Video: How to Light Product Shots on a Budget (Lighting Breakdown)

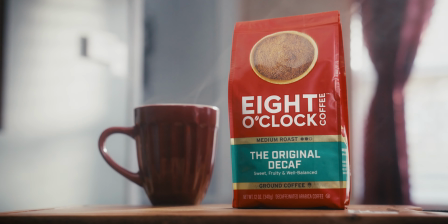(0:00)
Hey there. Happy Wednesday. how I light product shots. we're going to look at this one shot that I kind of cooked up in my dining room here to kind of go over and explain just generally
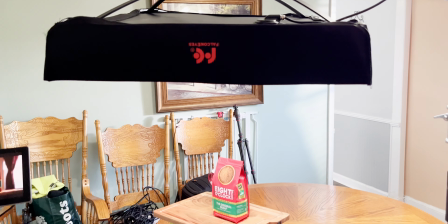(0:07)
how I attack lighting products and kind of what the differences are between that and lighting a face.
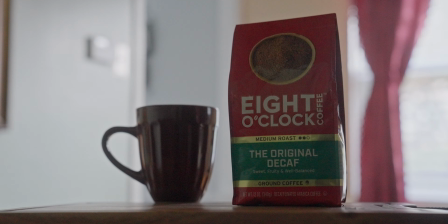(0:12)
So generally when approaching product shots, I light them legitimately the exact same as anything else.
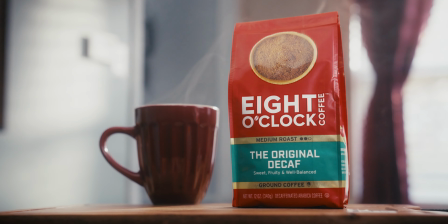(0:17)
You got a key light, you got a backlight, you got an edge light, you got some accent lights, and pretty much you're just trying to make a two-dimensional image feel three-dimensional. That is the exact same across the board when shooting everything. Now where the differences come in is kind of when you're actually lighting the product itself, but I'll get into that when I kind of get to those lights. So the first light that I set up here when doing this example shot was our background light and our ambience. Because like I've said before, I like to always get my ambience set first because then that allows me to know if I have the firepower 2 light for this entire space.
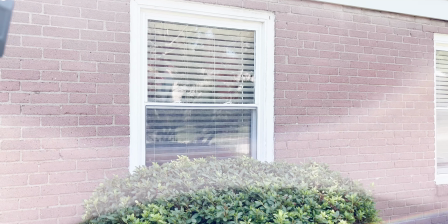(0:48)
And then if I don't, I can change the set accordingly. For this ambience and the kind of background light, I used a 200D outside my window with a Fresnel on it. And I just kind of shine that through the blinds to kind of let that pepper the wall a little bit, give us some specular highlights, give us some points of contrast.
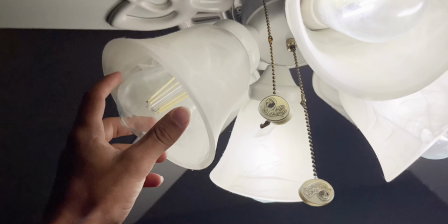(1:03)
And then it also added some level to the room. And then the other thing I did to kind of boost our overall ambience of the room is I had, I actually used the kind of ceiling fan light that's in here. And I just unscrewed some of the bulbs that were hitting our products directly and kind of giving like ugly, harsh top lighting. And I kind of left on the bulbs that were kind of just spreading ambience throughout the space. And now normally I wouldn't do this to create my room tone ambience, but just for this example purpose, I didn't feel like setting up a whole room tone rig or bouncing a leak onto the ceiling.
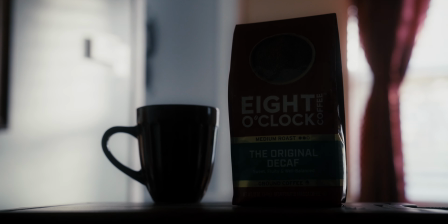(1:28)
So I just used the daylight balance bulbs that were in my ceiling fan, and that worked.
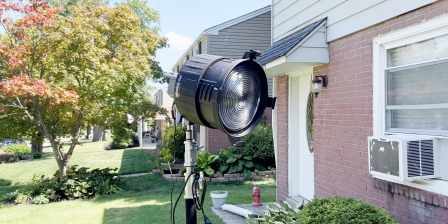(1:32)
So with that light combined with the 200D outside, that kind of gave us our room tone ambience and a little bit of interest in our background.
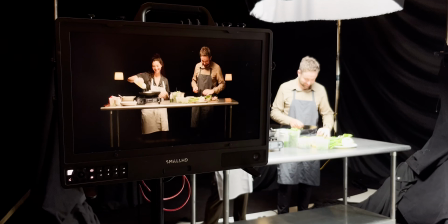(1:38)
And I believe that light outside the 200D was set to about 19%. The next light that I added was a top light, and this is something that I use literally every time that I am lighting any sort of product. I use it sometimes too when I'm lighting people, but 100% when I'm lighting products, I'm gonna use a top light.
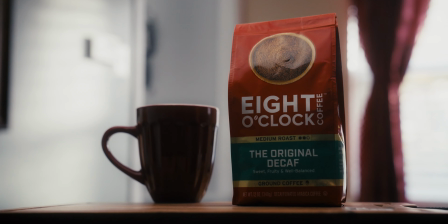(1:51)
And the reason for this is a couple things. The first thing is I feel like it really kind of helps to show off the shape of products. Just having a soft top pool of light, It helps to really accentuate the edges and kind of just show how the product looks the best, in my opinion. Another reason why I like using top lights when lighting products is because it helps to kind of remove weird reflections. More so than if you just had a side light, you're going to tend to get more reflections on the logos or the words or whatever's on the product. So lighting with top light, you're going to get less of that. You'll still get reflections, but I think less of them. And they're also more pleasing reflections, in my opinion, rather than coming from the side.
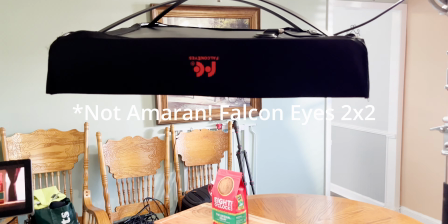(2:26)
So those are kind of the main reasons why I like to always use top lights when I am doing product shots.
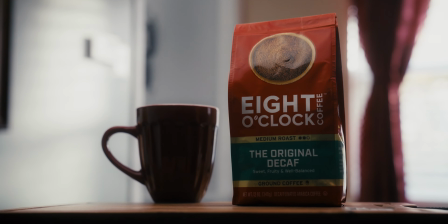(2:30)
So for this here, I had a Amaran 2x2 light mount overhead at 5,600 Kelvin at about, I think, 7%. And again, that was just kind of to give us some shape to our products, light them without giving any weird reflections, and kind of just start building the base of lighting around our products and just kind of start separating them from the background.
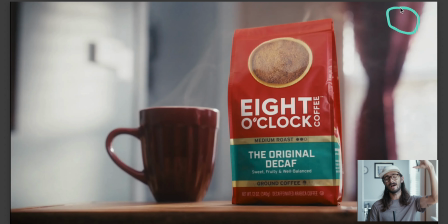(2:49)
The next light that I added was another light to kind of help add separation and dimension to the product. and this was another 200d with a spotlight mount on it. This light here basically just kind of sat behind the two products kind of up on a higher angle splashing down at them and just
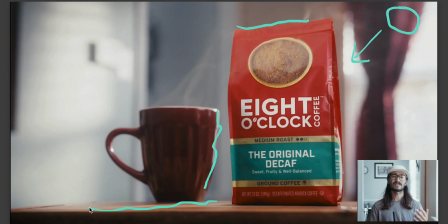(3:03)
gave a nice edge to the the bag of coffee and to the cup itself and also threw a slash across the cutting board as well just giving us some
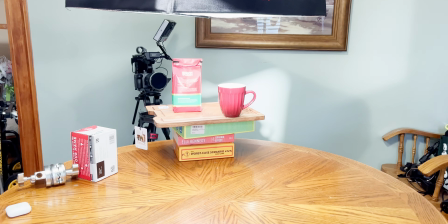(3:10)
you know nice points of highlight, nice edge and you know just nice specular highlights to really kind of bring our eye right into the product and you know kind of give some more definition to the image which again we are always trying to make 2d things feel 3D. And by adding these kind of accent lights and edges, it really helps to do that. And I think I had that light probably again, also around five, 6%.
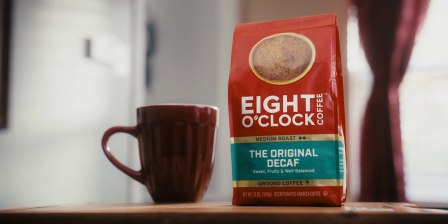(3:28)
The final light that I added here was kind of a fill light or a supplemental key light, if you will. And this was really just kind of to help define the words on the product and really highlight the features of the bag of coffee itself. Because when you're lighting products, you know, the bags or the boxes that it comes in are, you know, what you're trying to sell as well, not just what's inside of it, because people spend a lot of time and energy designing these things.
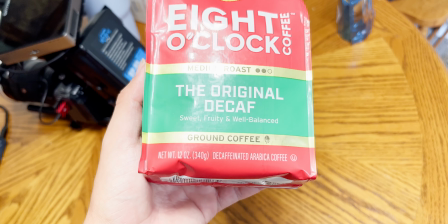(3:49)
And so you want to, and it is your job to kind of show those off.
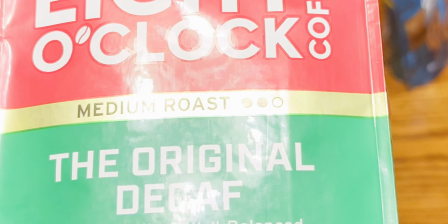(3:52)
And so specifically with this product here, there was some gold foiling on the product and gold foil is kind of hard to light just because of the nature of it. It's reflective itself. And, you know, when you point a light at it, it tends to kind of wash out. And so you really want to be able to see kind of like the ripples in the gold foil.